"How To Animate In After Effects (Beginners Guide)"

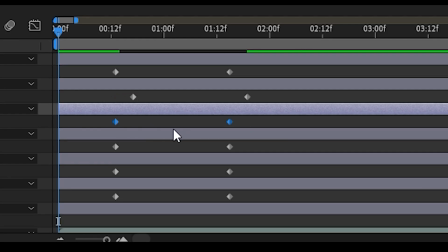(4:10)
Actually, no, what I'm going to do first is I'm just going to randomly move them. So and then they don't all start at the same time, so they don't seem robotic, they seem a lot more natural.
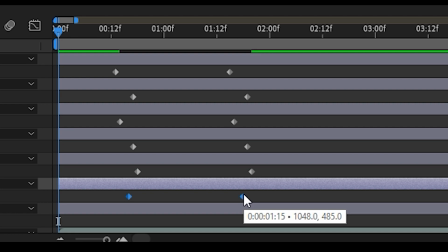(4:20)
Like if you're going to go into a war, not every single person would move at the exact same time. You'd have one slightly being a bit braver than the others and moving a bit earlier.
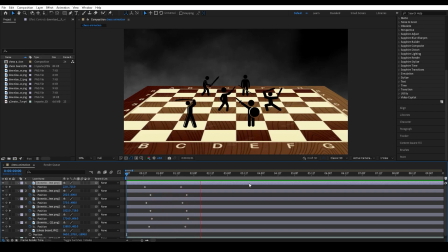(4:27)
So there you go, like that's what they all move at different times. It looks a lot more natural.
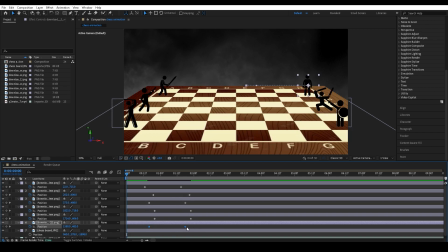(4:33)
Yeah, I'm just gonna play around with them here until I get roughly what I want. You just play around with what you want as well. I'm also going to press F9 after highlighting all of them. And then I'm going to go to the graph editor, and I'm going to move the left toggle closer to the middle and the right toggle closer to the middle to make a steep bump.
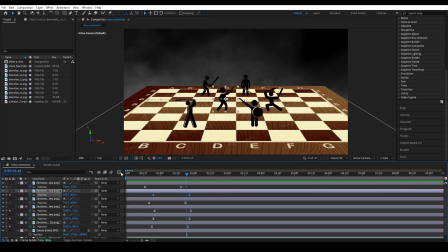(4:52)
And I'm going to do the same with all of them.
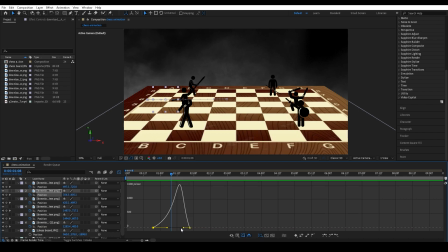(4:55)
I'm going to highlight the second two lines, the second two lines of keyframes and move the toggles closer to each other as well to create another steep bump line thing. I'm just going to make sure I do that with all of them, because, and make sure that the lines are the same as well, like they have the same steepness, so and then it looks natural.
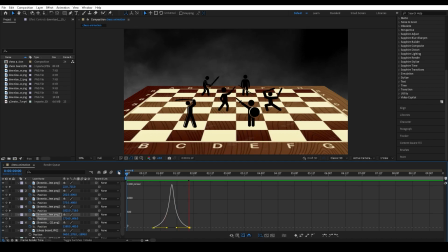(5:13)
So yeah, I'm just going to time lapse this.
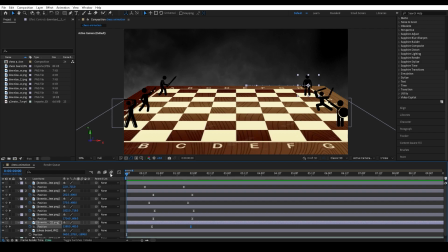(5:19)
So this is what you should have now. They should move in a lot more swiftly, and it will give it a lot. It starts off slow, goes in faster, and then goes off slow again.
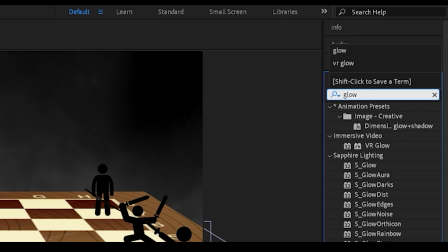(5:28)
And search up in the effects control panel, glow, and add that to the stickmen.
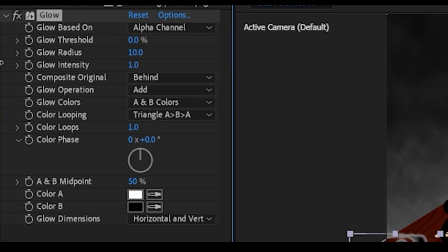(5:34)
Change the glow based on to alpha channel, change the glow threshold down to 0, and change the glow intensity to 1.1. Then just change the color to whatever you want it to be.
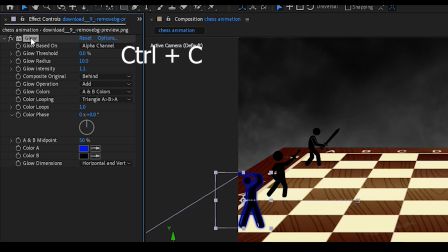(5:45)
I'm going to make mine blue, and I'm going to copy the glow effect and paste it onto every single one of the stickmen layers.
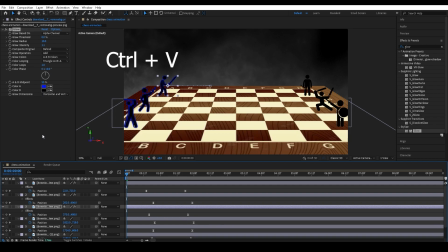(5:53)
So all 6 of them, I'm just going to go control C, and then just control V, and control V, control V, and do it for each one until it's on all of the stickmen.
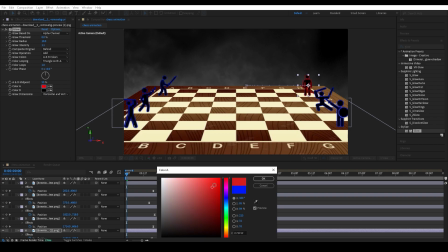(6:03)
Then I'm going to change the color of the stickmen on the right to red, so and then it separates the two teams,
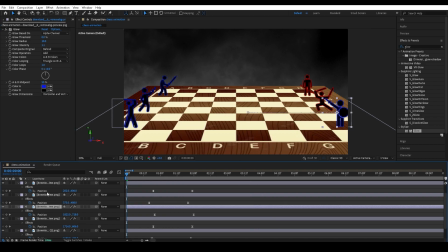(6:09)
so then it really looks like they're the two teams fighting against each other. So then this is what you should have so far. It's really starting to come together here.
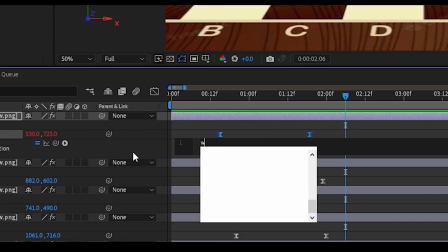(6:19)
So the next thing you want to do is press Alt click on the position keyframe and just change it to wiggle
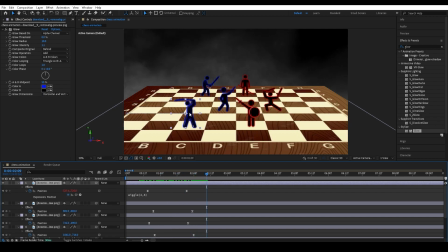(6:28)
to 6, like I've got on screen. It's a bit weird. This seems like you're coding here, but it's a bit like, trust me, just do this.
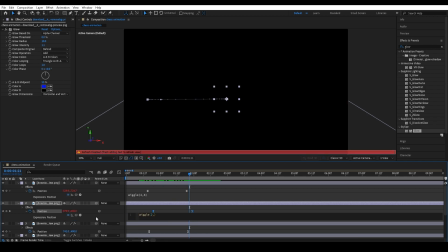(6:36)
Alt click on the position key stopwatch thing and then just change it to wiggle to 6 on every single stickman one.
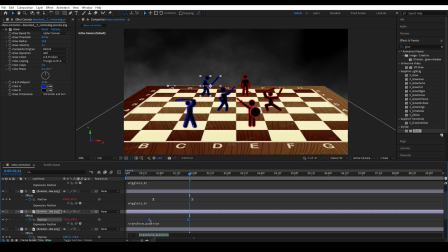(6:44)
And what this is going to do is just make it so each stickman has a bit more movement and they're wiggling around randomly a bit instead of just being completely stationary and robotic.
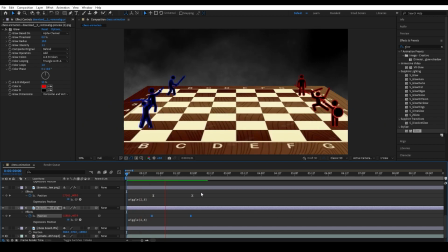(6:55)
And this is what you should have so far. It's a bit laggy again, but you can see them moving around. It's like they're rustling around to get ready to fight.
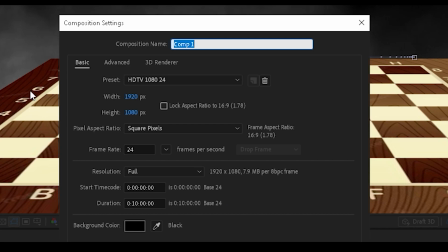(7:03)
The next thing you want to do is create a new composition and just name it main comp or just whatever you
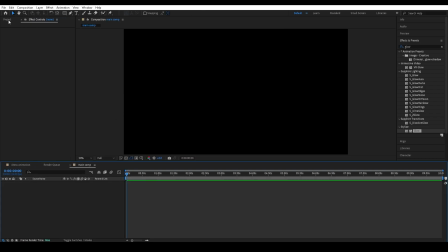(7:10)
want it to be. Next thing you want to do after that is just go up to project and import the chess animation composition into the main comp.
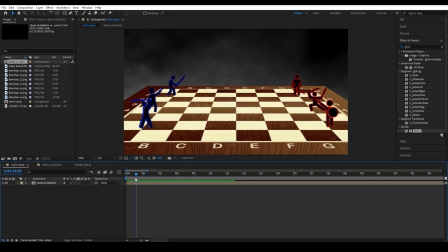(7:18)
And this will be everything simplified down to just one. And press S to open up scale, keyframe the scale when they start to move faster, and then just keyframe it again when they start to slow down again at 120.
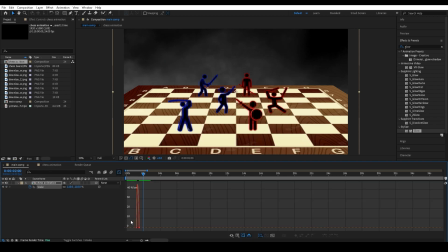(7:29)
I'm just going to change it to maybe 110. Highlight them, press F9, and then create the same steep line like you've made a few times already.
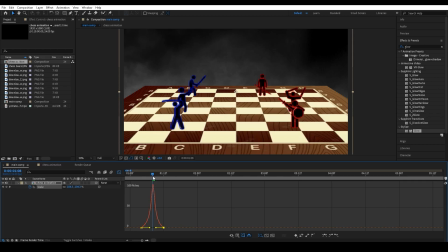(7:38)
Just, yeah, move the toggle closer to the left and move the other one to the right, and then you should have like this kind of look where it's like it zooms in at
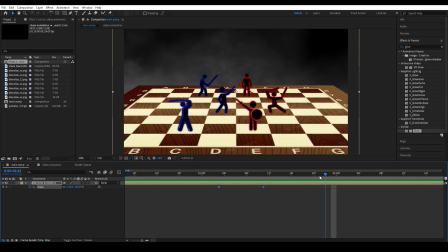(7:47)
the same speed at the same time and at the same speed as when things start to,
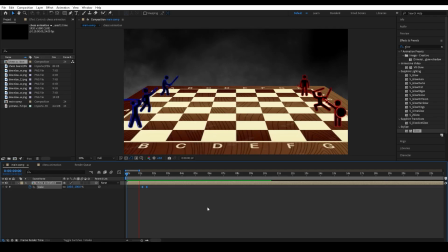(7:52)
like the characters start to move closer together like this. You know, see how they move? It like zooms in slightly.
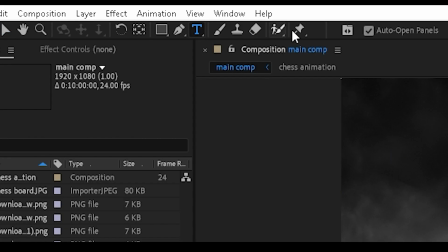(7:58)
I'm just going to space out the keyframes a bit so it looks a bit more natural. And I'm going to get the text icon and I'm going to type up fight.
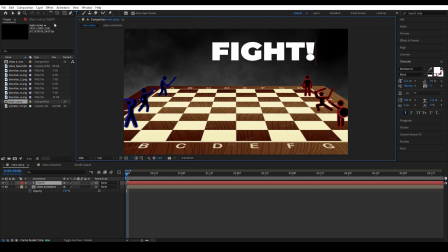(8:04)
You can type up anything you want. This is just an example animation, so it doesn't really mean that much.
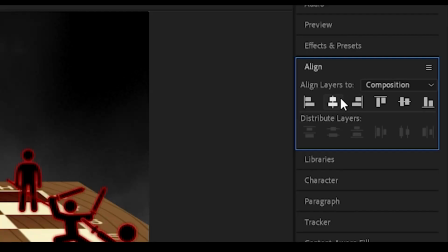(8:09)
But I'm going to use the Montserrat font, but I'm going to also align the text on the align section,
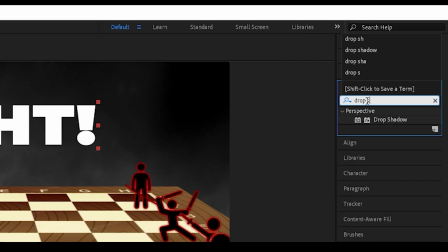(8:14)
and I'm going to search up in the effects and controls panel, drop shadow, and add that to the text.